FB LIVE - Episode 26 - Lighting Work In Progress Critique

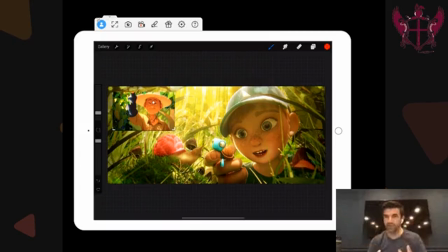[12:26]
And oh, and last thing is just really kind of focus in on getting the tunnel effect. Darker, darker, darker, darker. And it like your lighter values are there. It's just like kind of darkening around the edges and vignetting a little bit in there.
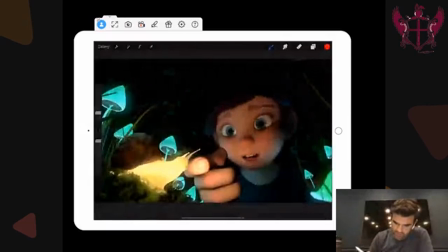[12:38]
So that one's looking really good. This one also, again, you guys are doing some really great stuff.
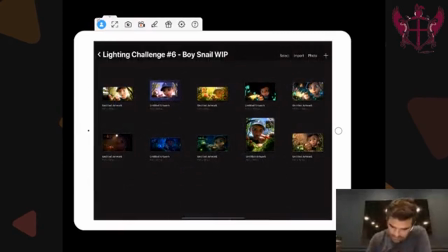[12:47]
Just getting in and really liking that this is glowing.
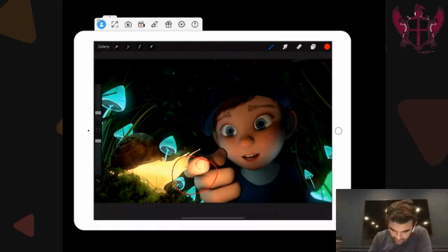[12:53]
Want to feel the glow a little bit more here. Like that we're kind of centering in here. This is all working out really well. I want to see more of this color like influence in on his face. Like in here, maybe like reflected in his eyes, maybe a little bit around.
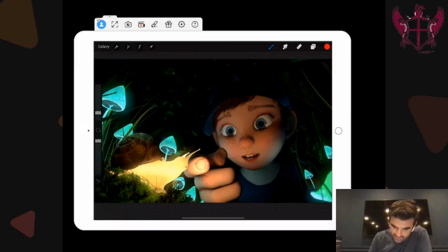[13:10]
The other thing is like you're doing a really good job of getting this on his face, but the brim of his hat's actually closer to this on his faces. So I would expect to see a little bit of like this light bouncing up in here, like the depth of field that you're getting.
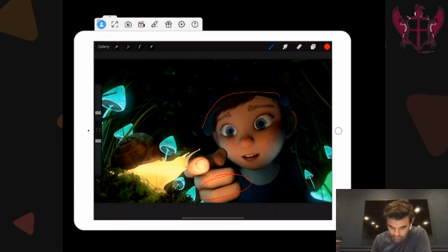[13:24]
Watch out for, and this is a very common one. I struggled with this one for a while, was getting too much contrast between the fingers. Again, there's some transmittance going on in there, so you're gonna wanna get a little of that. Watch out for, again, some of these green values in here.
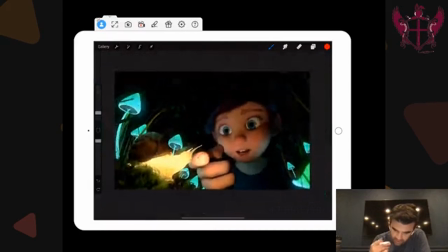[13:41]
You don't want that to be too dark, or I'm sorry, too off model. You want to make sure that he's maintaining his skin tone and not looking too sickly. In this far background,
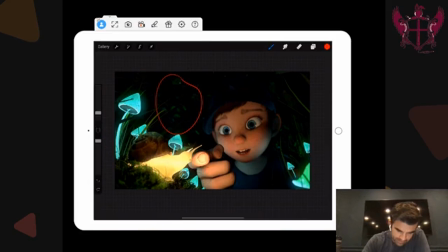[13:55]
it's like too much contrast. There's like bright points and there's dark points, and the bright points are also super saturated. Tone down the saturation on the background. Also get those brights to come down, and maybe like lift the, like lower the brights, lift the darks a little bit, just to kind of even it out back there.
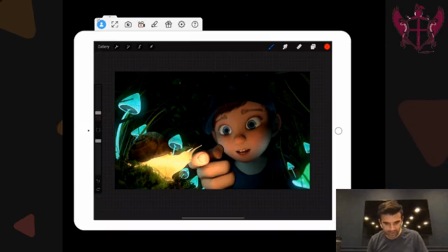[14:10]
Not like super lifted or anything, but the problem is that you don't want that much contrast in a night scene, because it's kind of like the moonlight's a little more diffuse, like it's already reflected light, it's reflected off the sun, so it's going to kind of come down a little bit more uniformly.
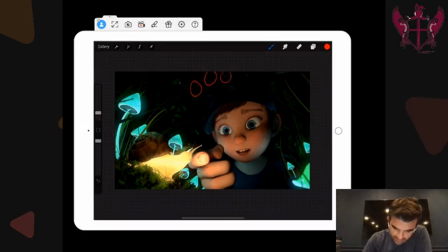[14:26]
Love that you have these stars up here, that they're adding a little bit of like sparkle effect to it. But yeah, overall this is great. Oh, and then when you're like, there's some nice glowing that's happening here, but the edges of these guys are still pretty pretty consistent.
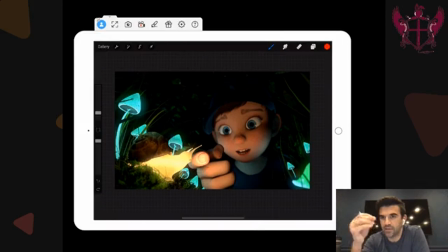[14:40]
So I would just like visually in a lens of a camera, you'd see a little bit of a, like not like this perfect of a line right there. There'd be a little bit of a blur going on. But yeah, this one's coming along well.
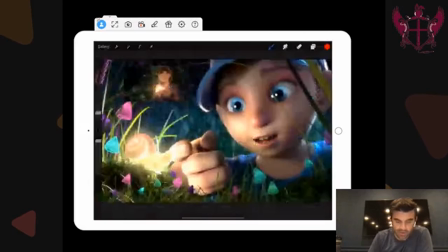[14:56]
It's very similar setup here. Love the Epic reference, one of my favorite films that I've worked on. But yeah, and a couple things you can see from this is that there's like this lens effect, light glow, like lens flare thing.
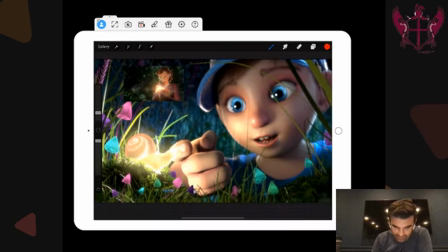[15:11]
You can add that in a little bit, like maybe there's a little bit of a lens artifact that's going on here. Watch out, there's some weird artifacting that's going on around the edge of this, so just look out for that.
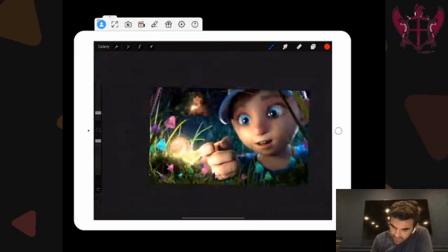[15:22]
It might be a depth of field thing. Love the influence that you're getting on the character here. I think that's really nice. Love that it's hitting his hand. It feels like everything in this space is starting to really feel like it's making sense. I don't want to give too many eye-ding notes because they're a little bit
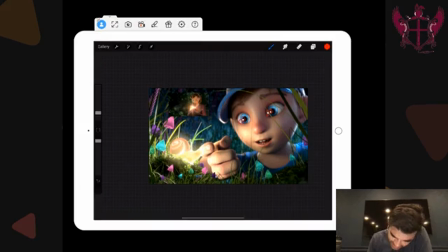[15:40]
trivial, but like you've got two of them here in each eye, and I would just make sure to limit it to one, maybe lift it up so it's right in here, right around that 10 o'clock position, which would be nice. And also glow them a little bit and warm them up a little bit because, again, you want it to feel all connected.
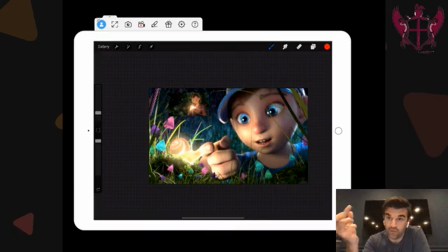[15:57]
You want to feel all this space connected. And what you want is it's almost like like you can even put in like the snail image into the eye and kind of glow that up a little bit in order to make that happen. I love this kind of lifted blue value that you're getting back here. It really makes it feel like it's falling back into space.
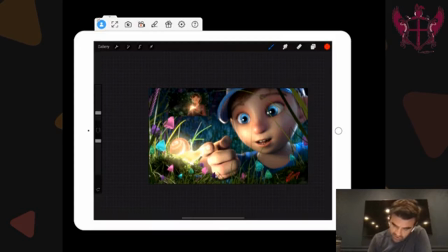[16:12]
The last thing I would just say was just try and get some more dark values here. Maybe on these couple strands and a little bit in here. I know it's picking up light, but just like a little bit of darkness to get that tunnel effect. But really, really nice job there.
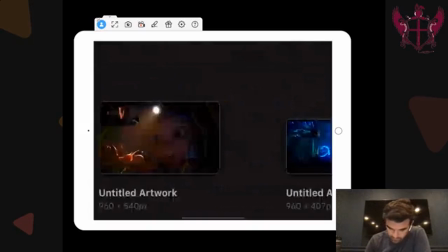[16:26]
With this headlamp one, again, really cool.